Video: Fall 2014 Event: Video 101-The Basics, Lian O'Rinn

By the way, a quick tip, as it just occurs to me, for writing script, not a big deal. Five minutes is your goal for these videos. One page, and I've got a sample at the back, one page in Arial font, point size 11, translates consistently as two minutes of screen time. Okay? And the other way to measure things is by people speak three words a second. So if your piece of script is 180 words, that will be a minute. So they're just quicky ways of doing that. Okay, so you are ready to shoot, and you know, we're going to roll the second video. I've just put together a couple of very, very basic tips for shooting. So they're just strung together with no logic to them, but let's play it.
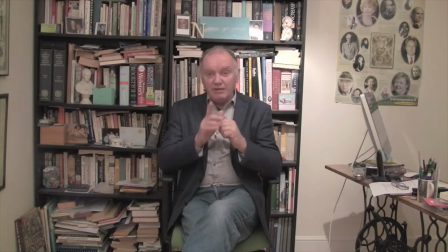1290s
Here's something to remember. Never use a swivel chair. Why?
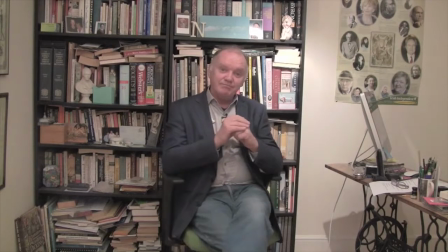1294s
Because people will start doing this, and that's annoying.
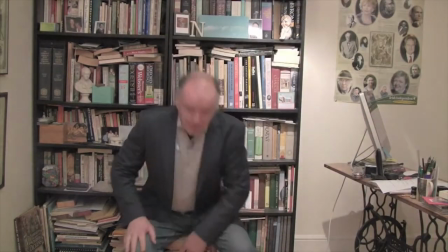1301s
Like everything else, keep it simple. That's better, but I think we're way too close to this wall.
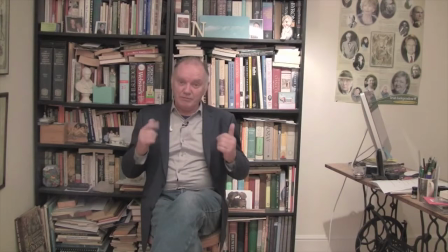1310s
You need to try and get a bit of separation from the background. I'm going to move it forward. That just feels better.
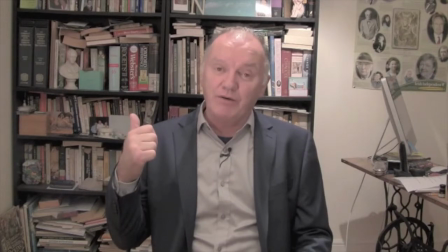1316s
There is a bit of separation between me and the background. The close-up.
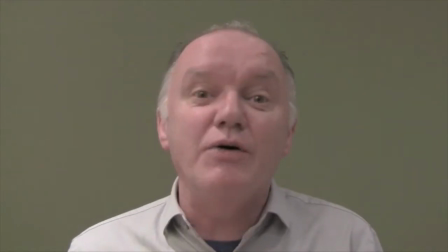1322s
Broadcasters love the close-up, especially those investigative journalism types.
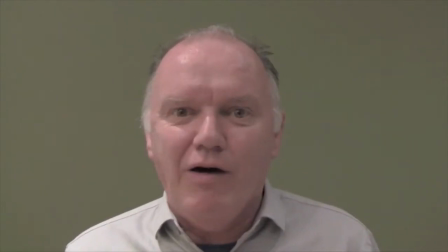1327s
They're hoping that the bad guy is going to break into a sweat and reveal all, or that a distraught mother is going to break down in tears.
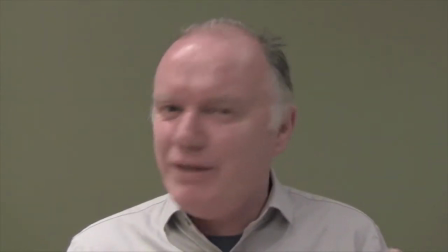1335s
For the rest of us, though, I don't think we're quite ready for a close-up.
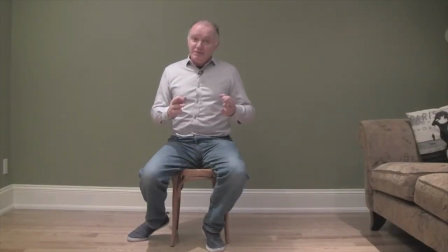1340s
The wide shot, head to toe, it's my personal favorite because body language speaks volumes.
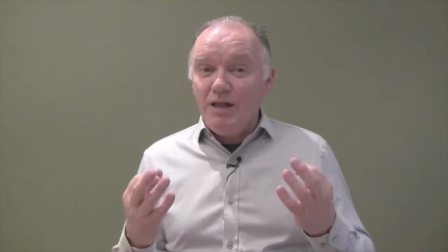1348s
The medium shot, classic and while some classics are cool I have to say I'm not a fan
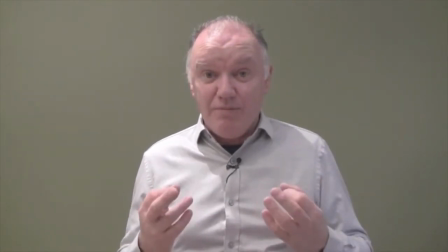1355s
but as a lot of you use this frame I'm going to use it to point out some issues.
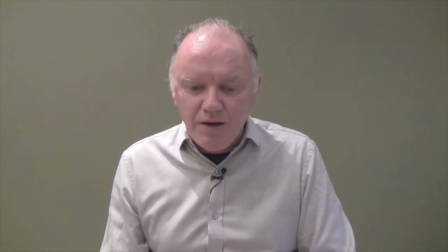1362s
Firstly looking Looking off camera or looking down at your notes makes you look shifty.
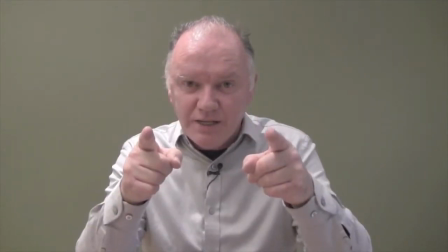1371s
You have to lock your eyes right into the lens. Too much headroom.
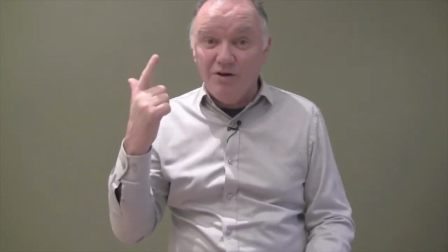1379s
Not enough headroom. Actually it's cut off. Camera too high.
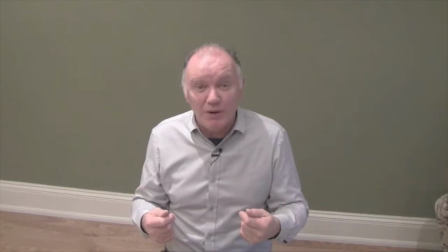1384s
Makes me look diminished. And I certainly don't want that.
On average every year.
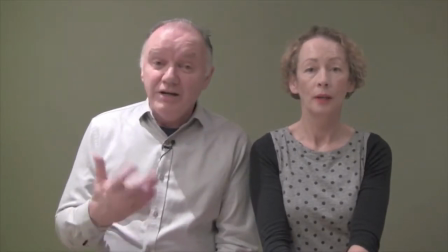1391s
Ah, the two shot. I gotta say I'm not a fan. Here's the problem. While she's talking, where do I look?
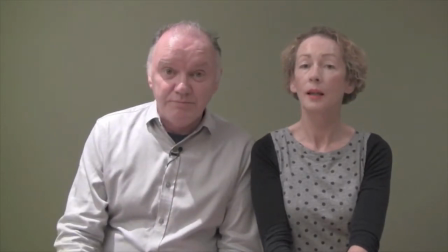1399s
Now this is good. This is not.
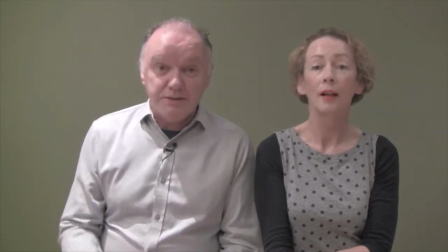1406s
This is good.
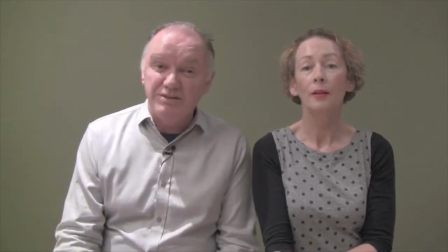1411s
This is not.
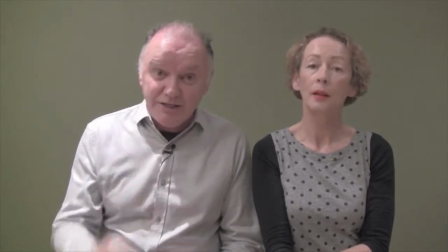1414s
You know it's difficult enough when you've got something to say to lock into the lens but when you're a bystander it's really tough.
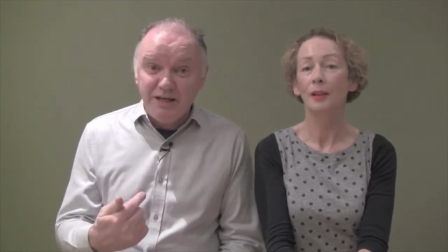1422s
So what may help is if the two of had a little bit of interaction that could work something like
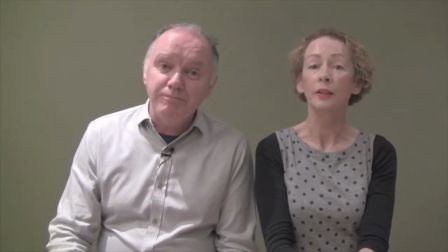1427s
this on average every year 60 people are killed in road accidents
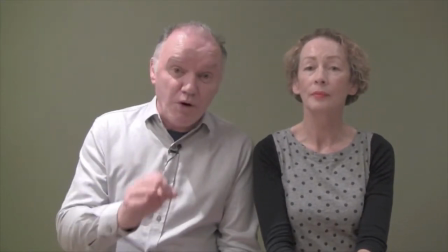1432s
in the GTA that's just over one week and that includes drivers cyclists
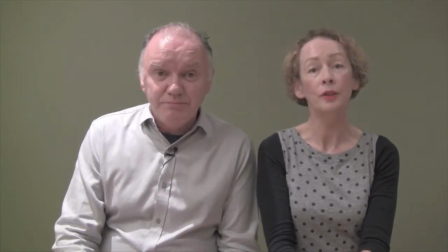1437s
and pedestrians NATO plans to reduce those numbers we're creating
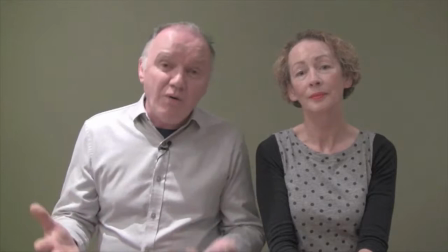1443s
a community awareness program starting with the crosswalk okay you get the idea if you really have to have two people in the shot.
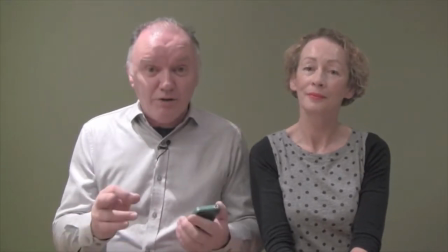1450s
Try and get some banter like this going and it could work. Okay, time to take it outside.
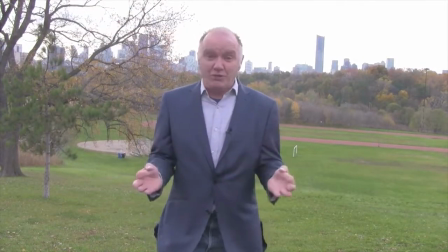1458s
Welcome to the great outdoors.
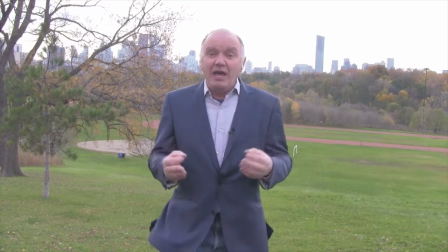1460s
Now exterior scenes will add a huge amount of production value and you can shoot pretty much any b-roll regardless of conditions. But what we're talking about today is shooting people, stand-ups and interviews. The plus side of being outside is that you can choose from a wide variety of backgrounds.
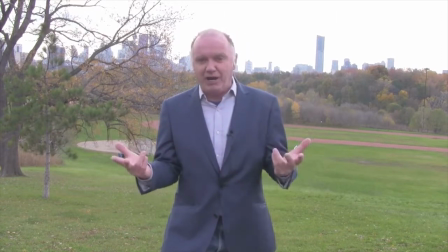1477s
Now at this point I was going to show myself in a wide variety of backgrounds but I think that might be overkill.
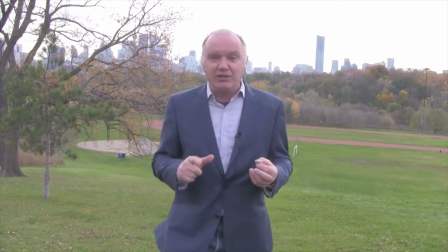1483s
I think you can imagine the possibilities.